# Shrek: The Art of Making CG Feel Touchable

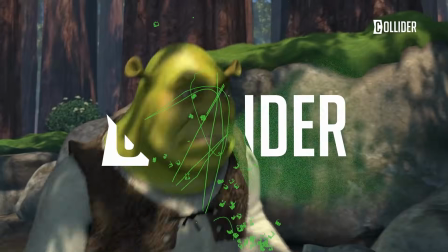(0:00)
When audiences first met Shrek back in 2001, what hit them wasn't just the humor or Eddie Murphy's amazing donkey.
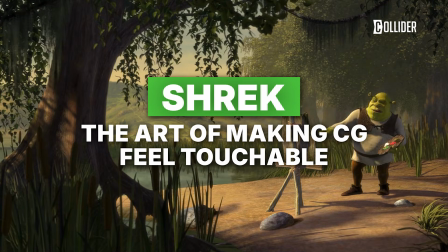(0:06)
It was actually how real everything looked. For the first time, a fully digital world didn't just look like a cartoon, it felt touchable.
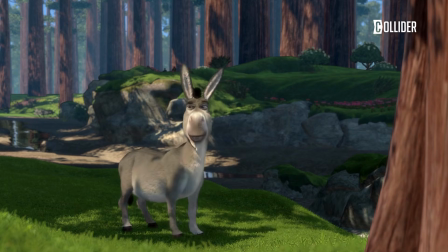(0:12)
You could practically smell the mud, feel the damp grass underfoot, and imagine what it would be like to flop into Shrek's swampy bath.
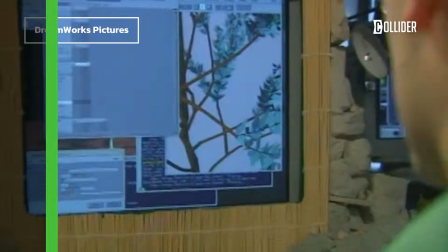(0:19)
That believability came down to tech breakthroughs that DreamWorks and PDI poured years into, especially with water and mud.
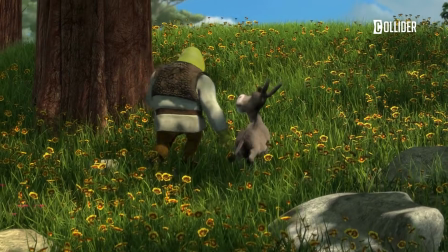(0:26)
The swamp wasn't just a flat green texture painted onto the ground.
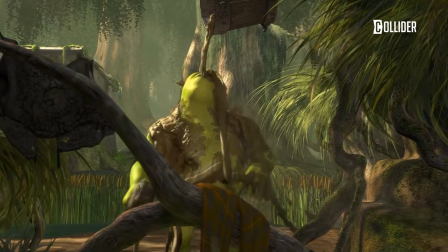(0:30)
It was powered by PDI's FLU system, a fluid simulator that let animators control gooey mud,
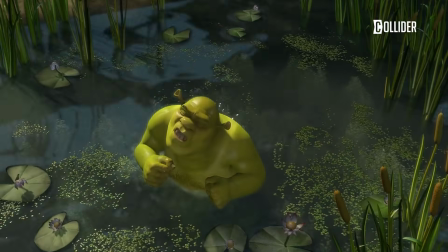(0:36)
splashing beer, dripping swamp water, and sloshy puddles.
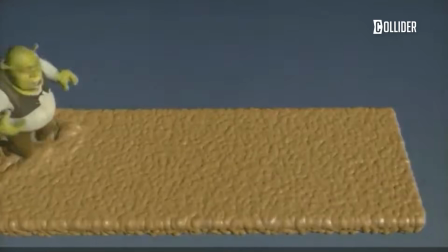(0:39)
Instead of faking it with static textures, the FLU system gave the swamp the messy chaos of real liquid,
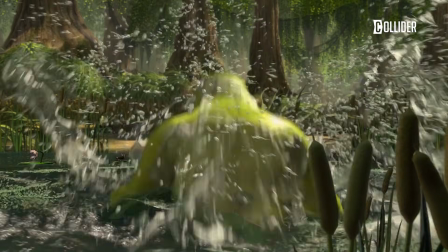(0:45)
particles that splattered, waves that rippled when characters stepped in, and mud that clung to bodies.
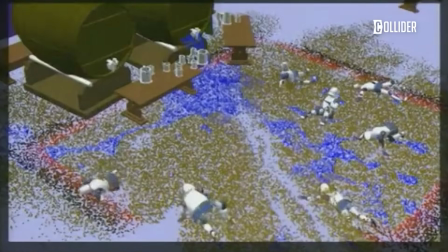(0:51)
The animators even broke big mud pits into smaller sub-simulations so they could get close-up detail without overloading computers.
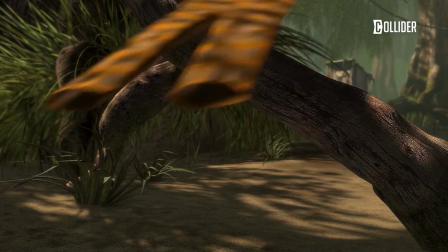(0:58)
And here's where it got really clever. Wetness wasn't just in the mud. Characters and props could actually look soaked.
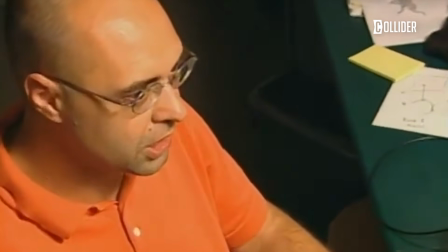(1:04)
They used wet maps, essentially invisible layers that told the renderer, this patch of cloth is damp now.
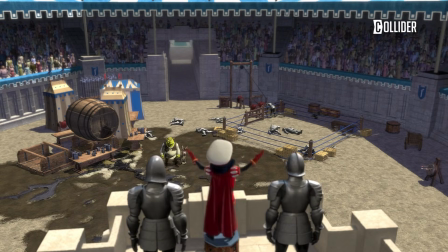(1:10)
Water seeped in and left darker patches. This can sound obvious now, but at the time it was groundbreaking.
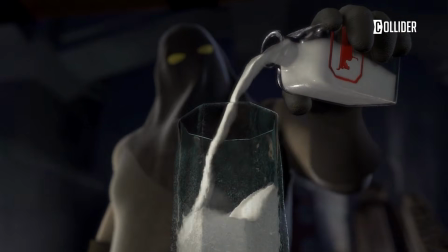(1:16)
Animated films before Shrek often treated liquids as background effects, something composed after the fact.
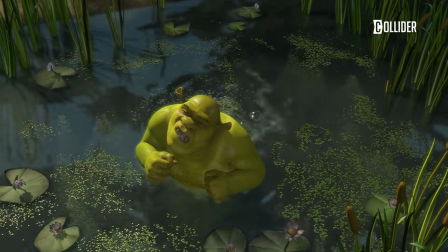(1:21)
But here, mud and water interacted with characters, leaving traces, splashes, and grime that stayed consistent across shots.
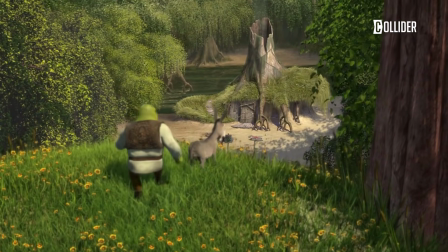(1:29)
The swamp was also a playground for foliage sims. Grass bent with wind, cattails bobbed in the breeze, and leaves didn't just float like paper.
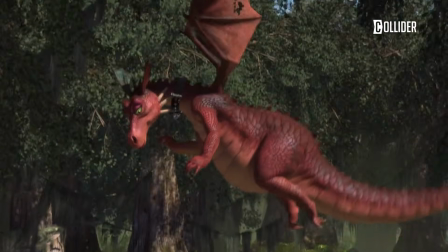(1:37)
They actually twisted and tumbled with the flow of air.
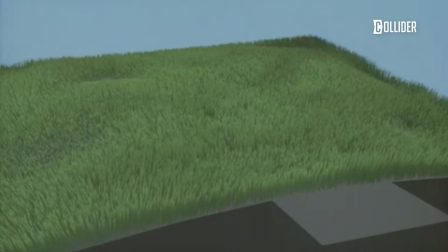(1:40)
Behind the scenes, a combination of fluid simulations and oscillation controls made every plant react in a way that looked natural, never robotic.
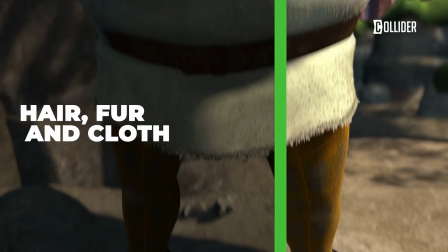(1:48)
If the swamp made Shrek's world messy, the characters' hair, fur, and clothes kept them believable.
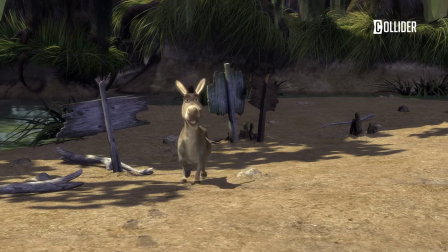(1:54)
Just think about Donkey. Without fur that shifted with every step, he'd look like a shiny toy horse.
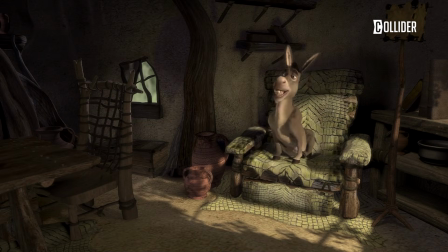(1:59)
Instead, he had fuzz that caught the light and moved when he shook his head. Or Fiona. Her dress didn't just stretch and shrink.
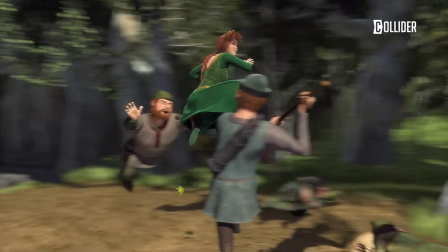(2:05)
It flowed, wrinkled, and bounced as she fought merry men or ran through forests.
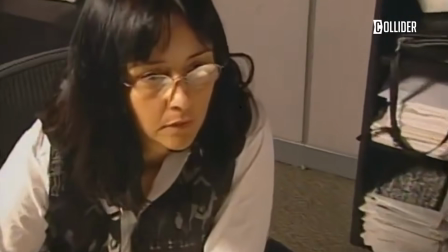(2:10)
This realism came from two main systems, Strand and Coif.
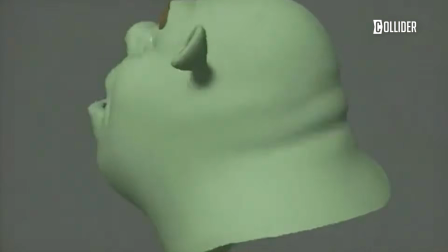(2:14)
Strand was the hero system, used on big, expressive features like Shrek's ears, Fiona's long hair, and Donkey's tail.
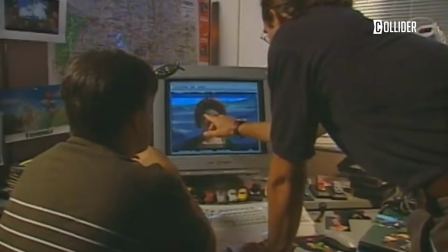(2:21)
It let animators strike a balance between hand-keyed motion and simulation. If Fiona's braid needed to swing dramatically in one shot, animators could keyframe it.
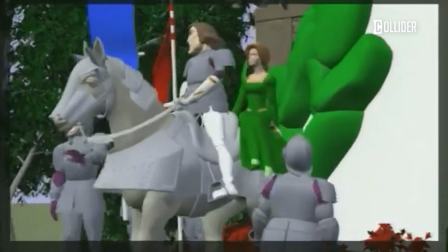(2:30)
But if they just wanted it to settle naturally after a jump, they could let the simulation take over.
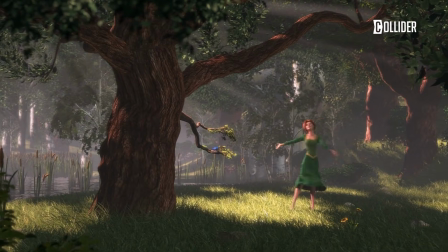(2:35)
It was like having the best of both worlds, precise control and organic chaos.
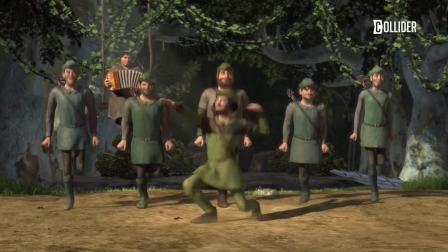(2:39)
Coif, meanwhile, handled the generic stuff, background characters' hair or simpler hairstyles that didn't need star treatment.
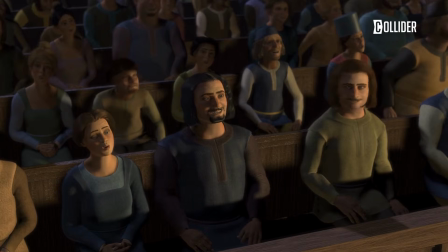(2:46)
It was cheaper and faster, but still gave enough motion that nobody looked like a plastic doll.
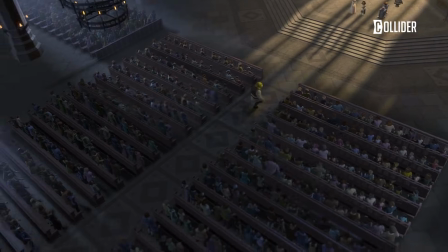(2:51)
Coif was especially important for crowd shots in Duloc or at the wedding, where hundreds of characters had to look alive without draining rendering farms for months.
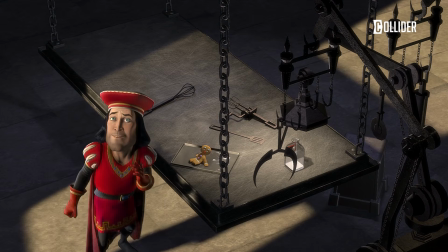(2:59)
Clothing was just as important. Tight outfits like Shrek's tunic or Lord Farquaad's regal getup used non-dynamic wrinkle systems.
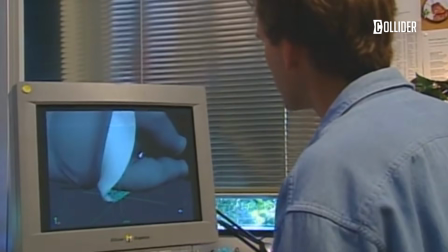(3:07)
These wrinkles could be art-directed to look natural at certain poses, but didn't need full-blown simulation.
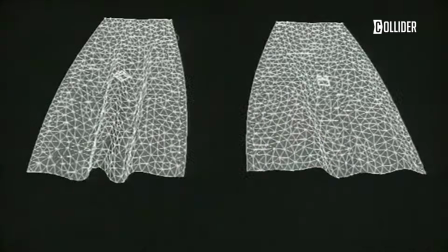(3:12)
For skirts, capes, or kilts, though, dynamics were key. When Fiona twirled, her dress swished.
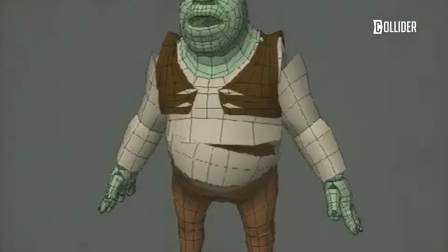(3:18)
When Duloc guards marched, their armor straps jiggled. Again, the team mixed hand controls with simulation to keep it consistent but flexible.
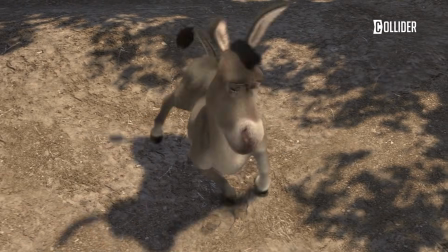(3:26)
Fur got its own special treatment.
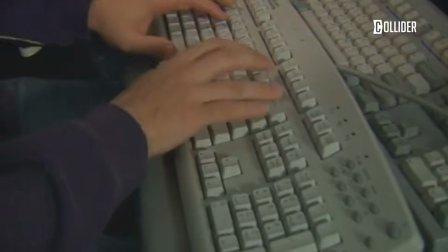(3:28)
Donkey's fur was simulated with geometry shaders, thousands of tiny fake hairs rendered as little triangular cheats that caught light correctly.
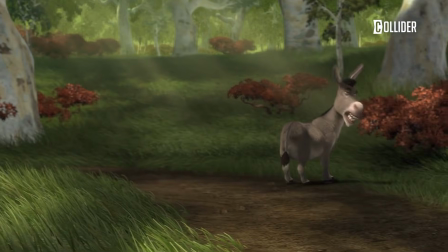(3:36)
This gave him a fuzzy, touchable look without overwhelming the rendering farm.
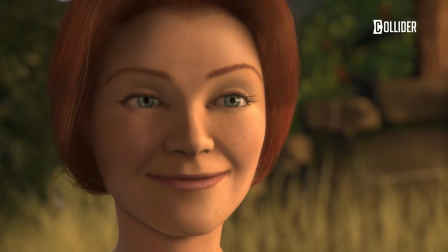(3:40)
Shrek's stubble, Fiona's eyelashes, even the grass in his yard used variations of this system.
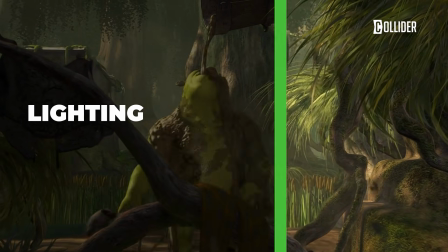(3:46)
If mud, hair, and cloth made Shrek's world physically believable, lighting made it emotionally convincing.
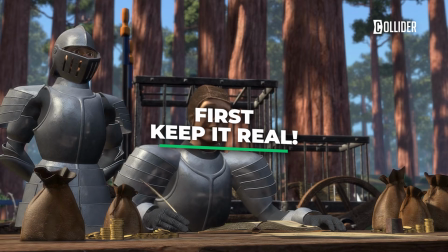(3:52)
They had a handful of rules that guided the whole film. First, keep it real. Even in a stylized fairy tale world, light had to behave like real light.
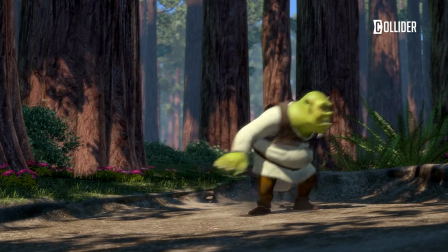(4:01)
Shadows had to fall consistently, colors had to bounce off nearby surfaces, and firelight had to flicker just enough to feel alive.